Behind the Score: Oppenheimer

And how can I get that tempo and that energy and with live instrumentation? And that was one of the big challenges. Göransson decided very early on that he wanted to start with all the organic material. So for example, all the orchestral elements and the piano and the harp, and then from there build out into the more experimental sounds. Quantum Mechanics or Dr. Hill, all these cues that are very orchestral based is usually where he started. And then from there he began to sort of expand out. When they're finished doing the film, Jennifer Lame and Chris starts kind of the movie together. And so they already had 2 or 3 hours of music to kind of start picking and choose from. So when we have a first cut, all of the music in the first cut is our original score for the film.
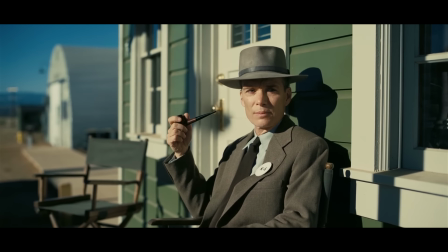After I see the first cut, that's when I bring all that music with me back to the studio and we start really sketching out and mapping out what's missing, where are we going to put it, how are we going to carve out the themes and carve out the score and mix it flow into each other. And it's really, it's a lot of work.
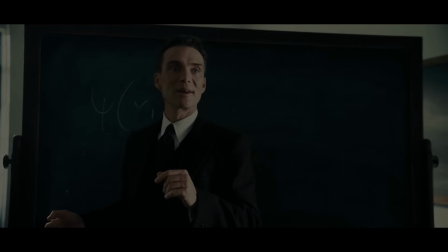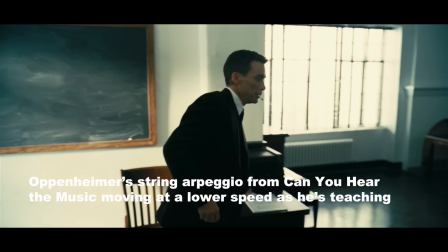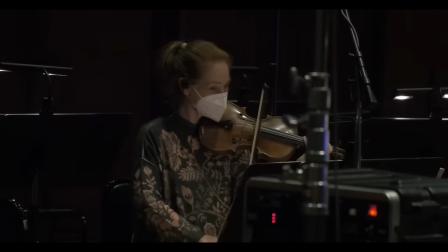So a few of my favorite standouts from the score. First thing is the opening of the film. I think does a great job at basically introducing us to this character and basically establishing the sound world of the rest of the score that everything's gonna live within.
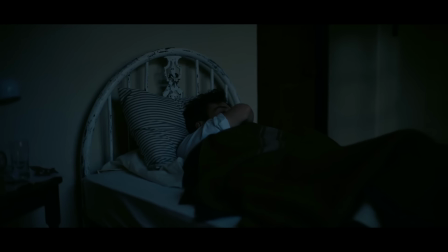The easier parts were the things that I could identify with.
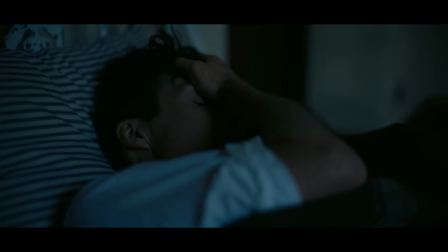Like in the beginning, you see him in his bed, you know, feeling like being lonely and feeling not understood, and kind of that was like, for me, it's like the loneliness, something I can very much relate to.
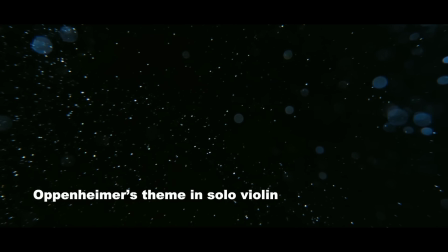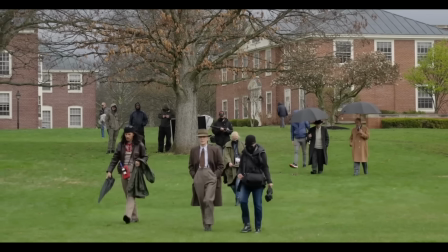The next one is the Strauss intro, when Strauss and Oppenheimer meet at Princeton, and it's the black and white sequence, and we later see the color version of it. But this scene is scored like very, very subtly, and it's almost very nostalgic. This is when Strauss is obviously recollecting on the moment he met the great J. Robert Oppenheimer. There's also hints of something of a mystery there, that they give a little taste, that there's a mystery involved in this, which is portrayed by the harp.
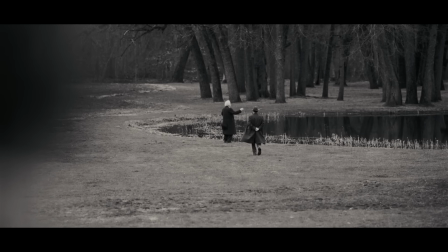And the harp is playing Strauss' theme.
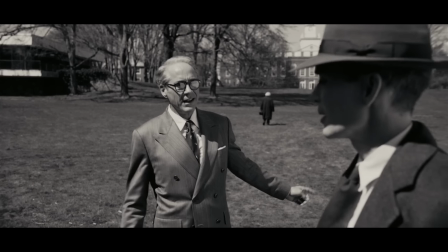But the chords and the soft strings under it is kind of making it feel a little lush and like, don't worry about this. This is a good friendship. But there's always something kind of that makes you lean in and sitting on the edge of your seat.
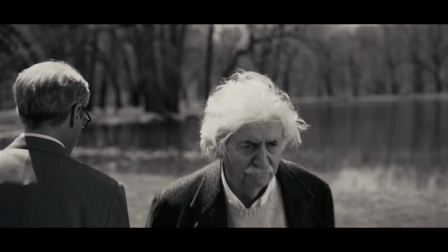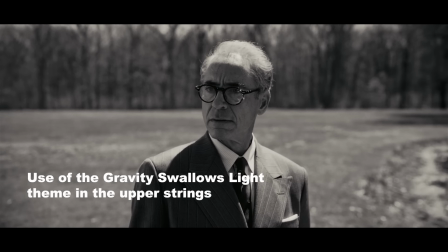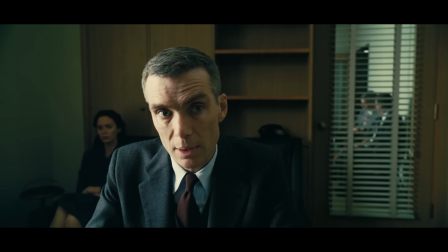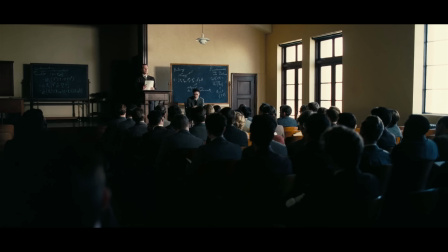Gravity Swallows Light is playing when they're all going out on that horseback trip to New Mexico. Oppenheimer gives the big speech scene. The music that's playing here is based on Gravity Swallows Light, because of course it's black holes eating up all of the light,
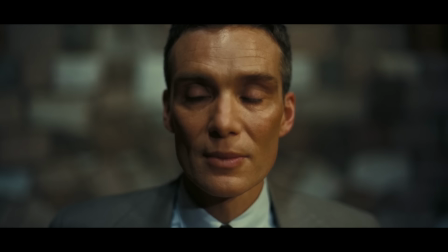and in this moment after the first atomic bombing, all of the light has sort of left Oppenheimer's world, and he's sort of in this void, this sort of state of paralysis where he doesn't know what to do. You'd never imagine someone feeling like that or going through that, and it was so bizarre.
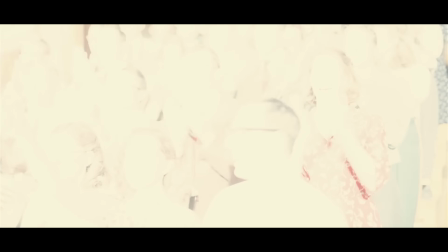And I think that's why it was the last piece of the music, last piece of the puzzle, because it took a long time for me to be able to go there myself and to be able to understand that feeling that he was going through.
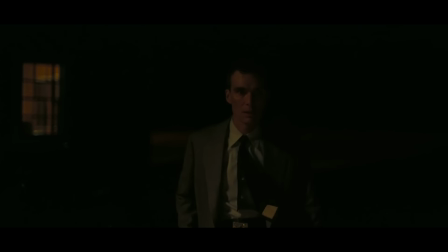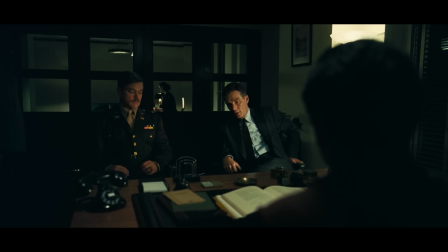Manhattan Project is a really cool piece when Groves and Oppenheimer are getting all the scientists together to come out to Los Alamos, because it's actually Kitty's theme that's being played.